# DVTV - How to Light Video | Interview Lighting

These are color temperature blue gels, you can get them for very cheap and just look on ebay or anywhere for color temperature blue, also CTB. The color temperature orange would be the alternate if you have 5600 lights and you need to turn them to tungsten. But basically what this does is it just turns a 3200k light into a daylight white balance light.
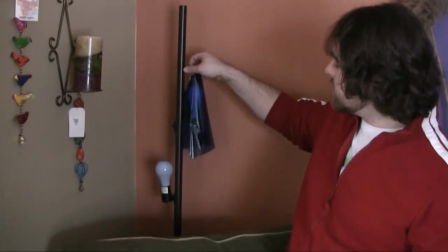And this way, instead of looking extraordinarily orange, it's going to look white when we balance to 5600.
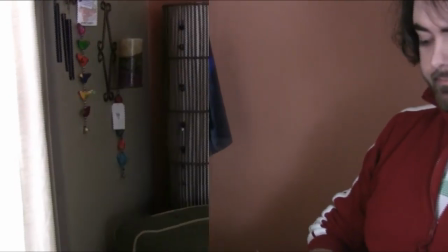So we're gonna set this up and see how it looks. Go ahead and turn it on, I'm gonna take a pic or two of it.
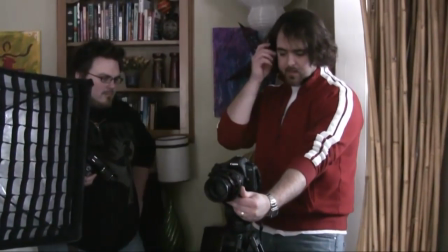All right, so I've got the composition the way that I like it right here. I've got Nick being our beautiful model.
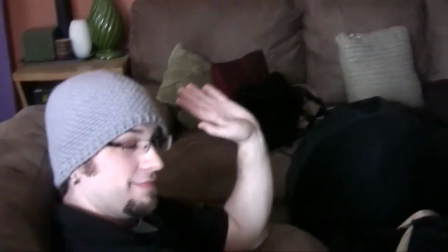Wave, Nick. Okay.
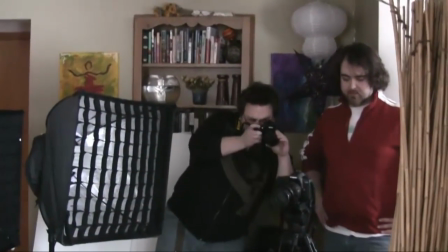Anyways, the composition is good. I like the framing, I like everything here, but we haven't set up the lights yet.
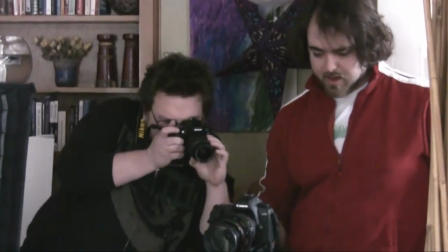And I'm going to go ahead and hit record on the camera just so you can see how it looks.
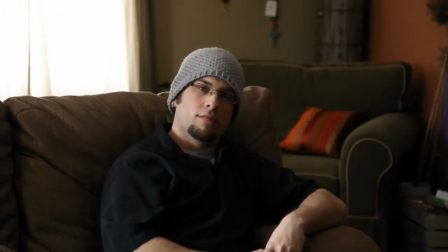Now, this doesn't look bad by any means. It's just not an interview. This is more maybe like a film scene.
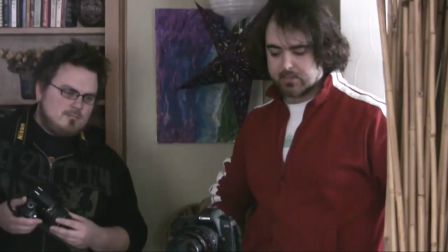So we're going to go ahead and use lighting to enhance it and go ahead and get a good look out of it.
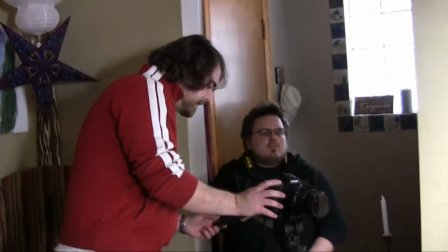Okay, we've got all the lights set up here, and let me go ahead and record and show you what we've got.
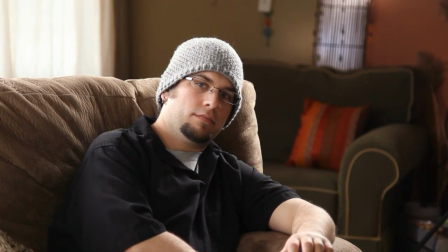So far we've got a nice look, I'm liking the backlighting, I'm liking pretty much everything, we might tweak a few things.
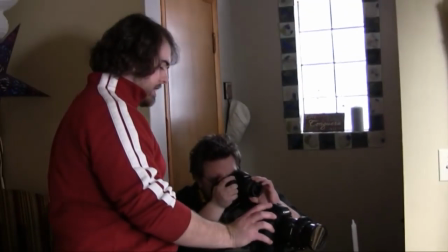But let me go ahead and give you a tour of all the lights.
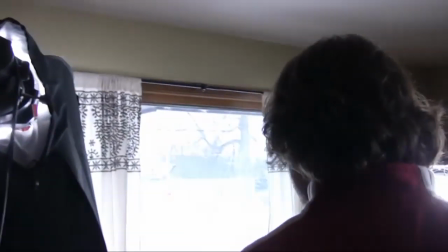Right now we're using one of the fluorescent lights, and we're bouncing off a piece of foam core here,
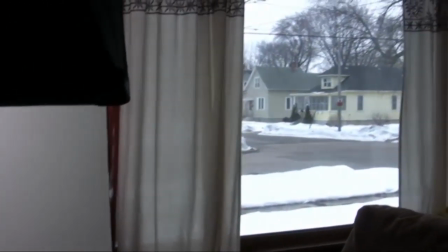mainly because we've got lots of big diffused lighting over here coming from the window
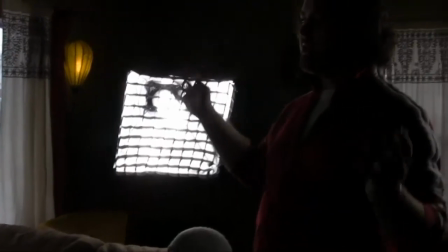over here and it's just lots of nice bright diffuse light so I want the foam core to act as more
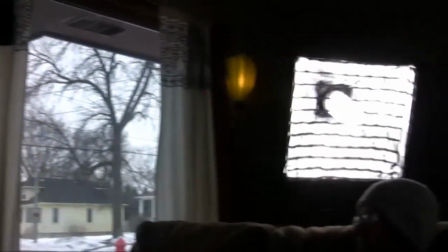diffuse light instead of brighter light which we're going to get from the back lights over here and the back lights are giving a nice rim.
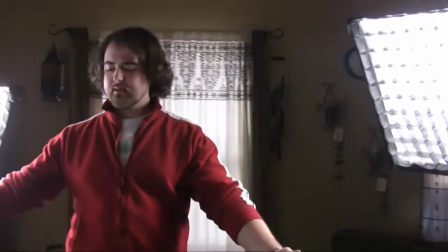I might tweak them around move them back a little bit because they're giving a little much to wrap around so I might bring them back a little bit.
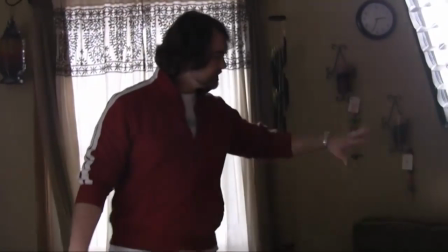The one issue that I'm running into here this corner is kind of getting a little dark So I think I'm going to bring
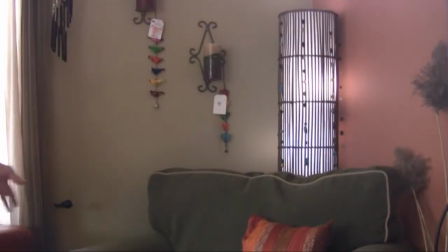in another light and gel it and just kind of throw a little splash against this chair Just to give it a little more light,
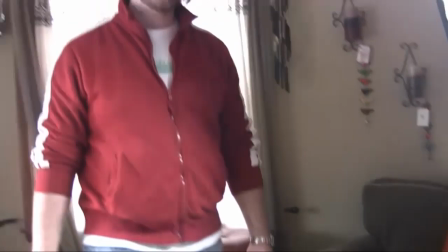so we'll try that and come back
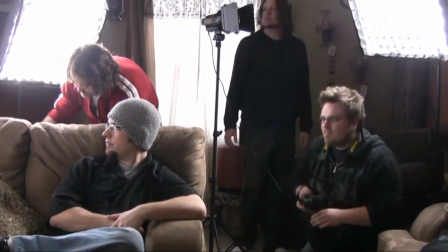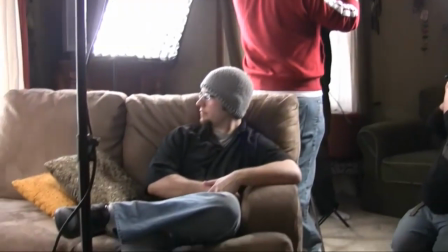All right, I think we've gotten a great look right here.
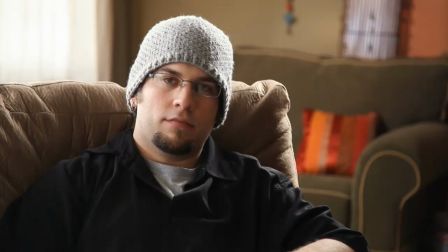Let's go ahead and hit record and show you what we've got Got a nice nice looking interview lots of soft light lots of backlight and Yeah, I'm very satisfied with the look for this
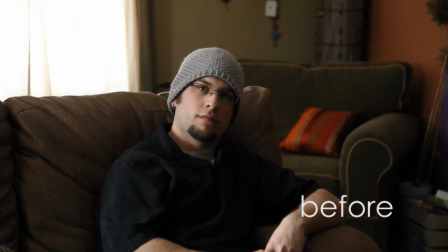Now if you look around here you can see
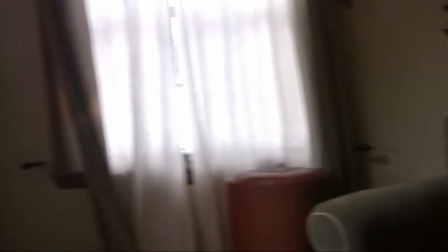We've kind of got lights in kind of odd positions, but I'm going to show you why that's necessary.
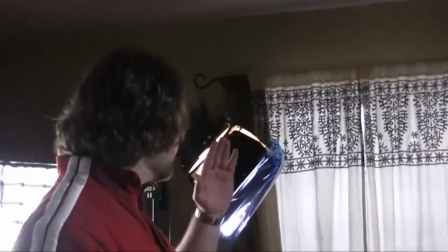We've got this light right here. This is a 3200K light.
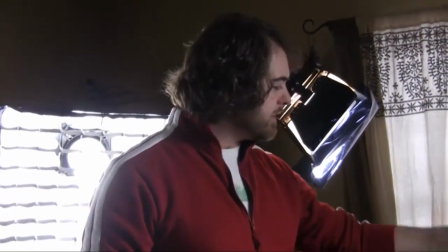It's a 600 watt, but it's throwing just a little splash of light right here so that this couch wasn't so, or this chair wasn't so dark in the background.
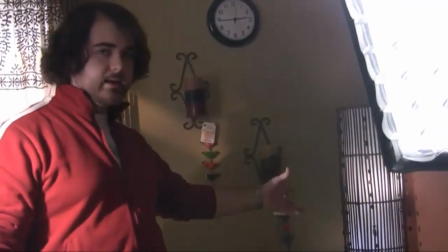We have the lamp back here, which is gelled off. It's very dark when you look at it in person, but when you see it on the camera, it doesn't blow out, so it's very nice.
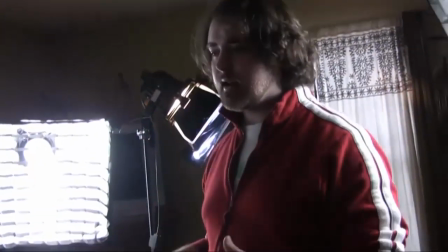We've got lots of backlighting on him. and honestly in my opinion backlighting is a really
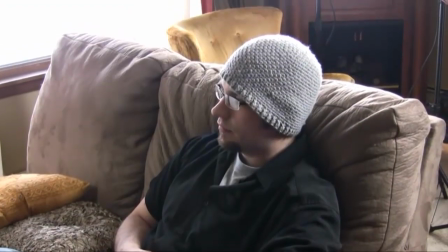quick and easy way to add a good production value to any video shoot. If you want good looking video pay attention to lighting, if you want great looking video pay attention to your backlighting and you'll be able to get, it's not always necessary especially if you're doing a stylized film look you may not want lots of backlight but if you're doing interviews backlighting quickly adds lots of production value and it just looks really nice.
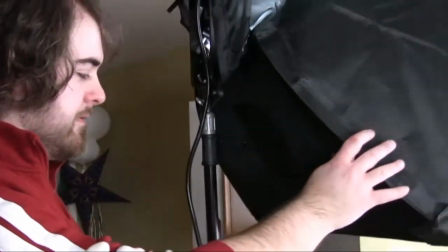We still have the light over here which is reflecting off of the foam core just to get a nice additional soft light to it.
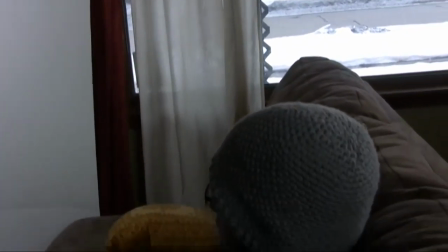Yeah I'm very satisfied with this.